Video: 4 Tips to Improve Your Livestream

But we have the fill light over here and that one I actually have pointing right at me.
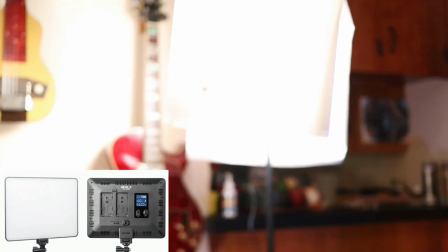(8:21)
What I also have over that light is a white shower curtain liner. This softens the light and makes it a little less harsh on my face so there's not a whole lot of contrast between the light parts and the shadow. Let's take a look at a cell phone video with lighting and without so you can really sort of get a sense of the difference that lighting makes in your video.
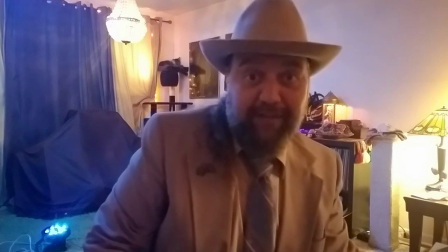(8:44)
Here let's check it out. Okay y'all so this is with every practical light on in the house that I could think of plus the you can see back here the little spotlight whatever you know.
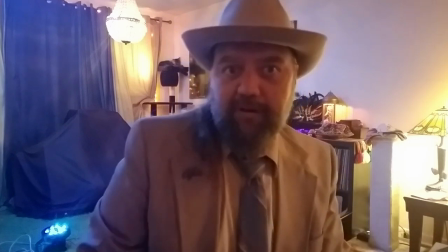(8:54)
This doesn't look super pro right? It looks a little sloppy, little choppy.
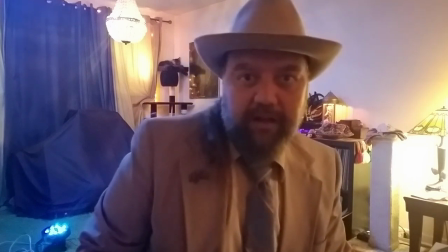(9:00)
Let's take a gander at what it looks like with the better lights on.
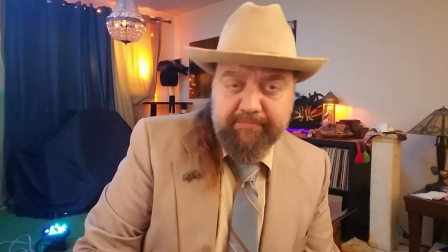(9:07)
All right, so you can tell it looks a little bit better, right? It's a little nicer. I'm just sort of looking around in the shot here.
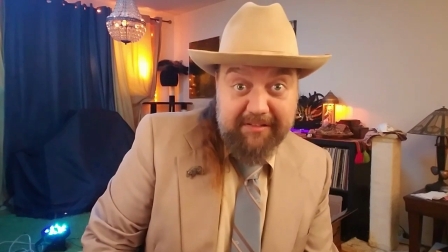(9:14)
Yeah, it's definitely better. It's not great because my camera isn't the best, but I think with a newer phone,
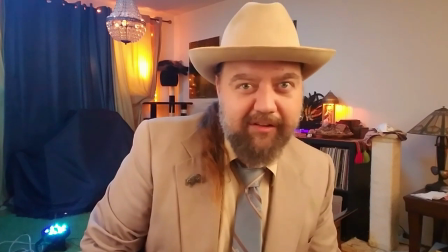(9:23)
you probably get a little bit nicer your camera this is a galaxy s7 so it actually doesn't even take
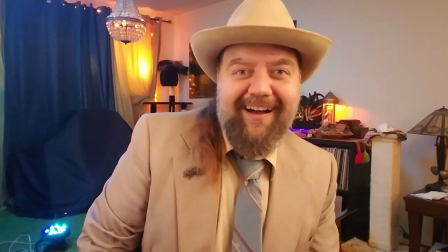(9:29)
any of the microphones that i've been talking about right uh so you know it's just it's not the
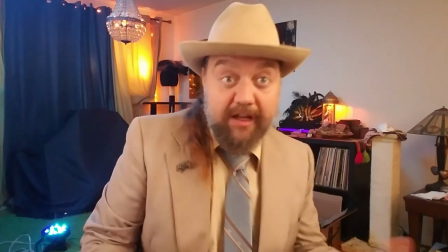(9:36)
best camera but but having nice lighting does improve the
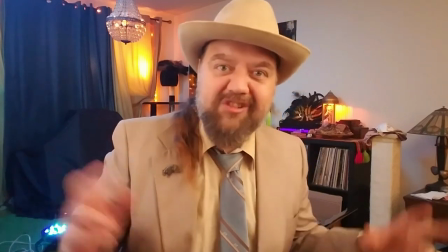(9:41)
picture quality a little bit and you can adjust the lights so you know
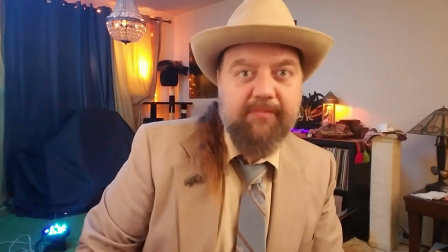(9:45)
it's maybe a little less orange okay there you go all right so that's sort of what i do um additionally Finally, you may notice in the background here, I've got these cool little amber lights and sort of a blue mood lighting, right? So you can include backlights. And this, again, helps sort of spice up the background a little bit and creates depth in the shot and adds a little color, which is really nice and fun. So that's sort of how I do lighting. Now, again, there are videos linked in the description below where you can really get more in-depth to it because there are ways to make stuff really, really look cool with just a couple of lights. I'm certainly not an expert at it, so if you want to find out more about that, check the links in the description. Now let's get to tip number three. Tip number three, framing the shot. This is where you can get really creative with what you want in the background and how you want the camera angled to sort of present a mood or feeling or particular object or subject in the shot itself. I've noticed that a lot of people will set up in front of a wall and maybe put up a fun background blanket, a beautiful piece of fabric, something along those lines. And that's a really cool idea, you know. This is really something that's gonna allow you to sort of get creative with with how you do the shot and really make it personal and and interesting. What I like to do is use leading lines in the shot. Leading lines are naturally occurring lines in whatever shot you're taking that direct the viewer's eye to the subject of the shot. Now let's take a look at my livestream show from last week, okay?
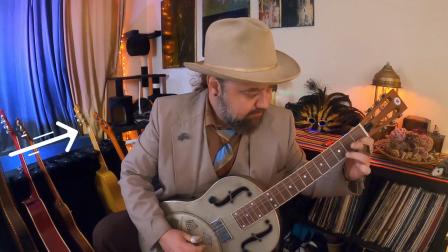(11:35)
If you look to your left, you'll see the guitar case there. Now the guitar case is creating a line that leads to the subject of the shot which is me performing.
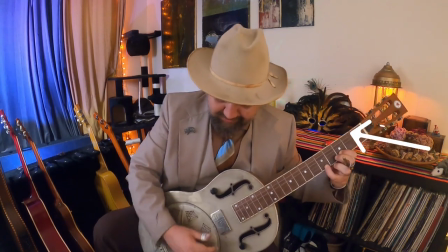(11:44)
And then if you look to the right you'll see the bookcase which again creates a line leading to me again.
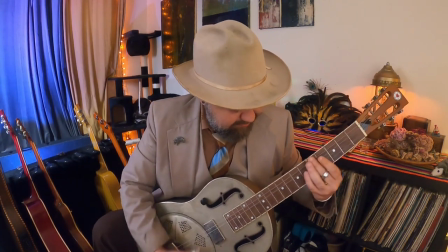(11:52)
This really makes it easy for the viewer to know where to look.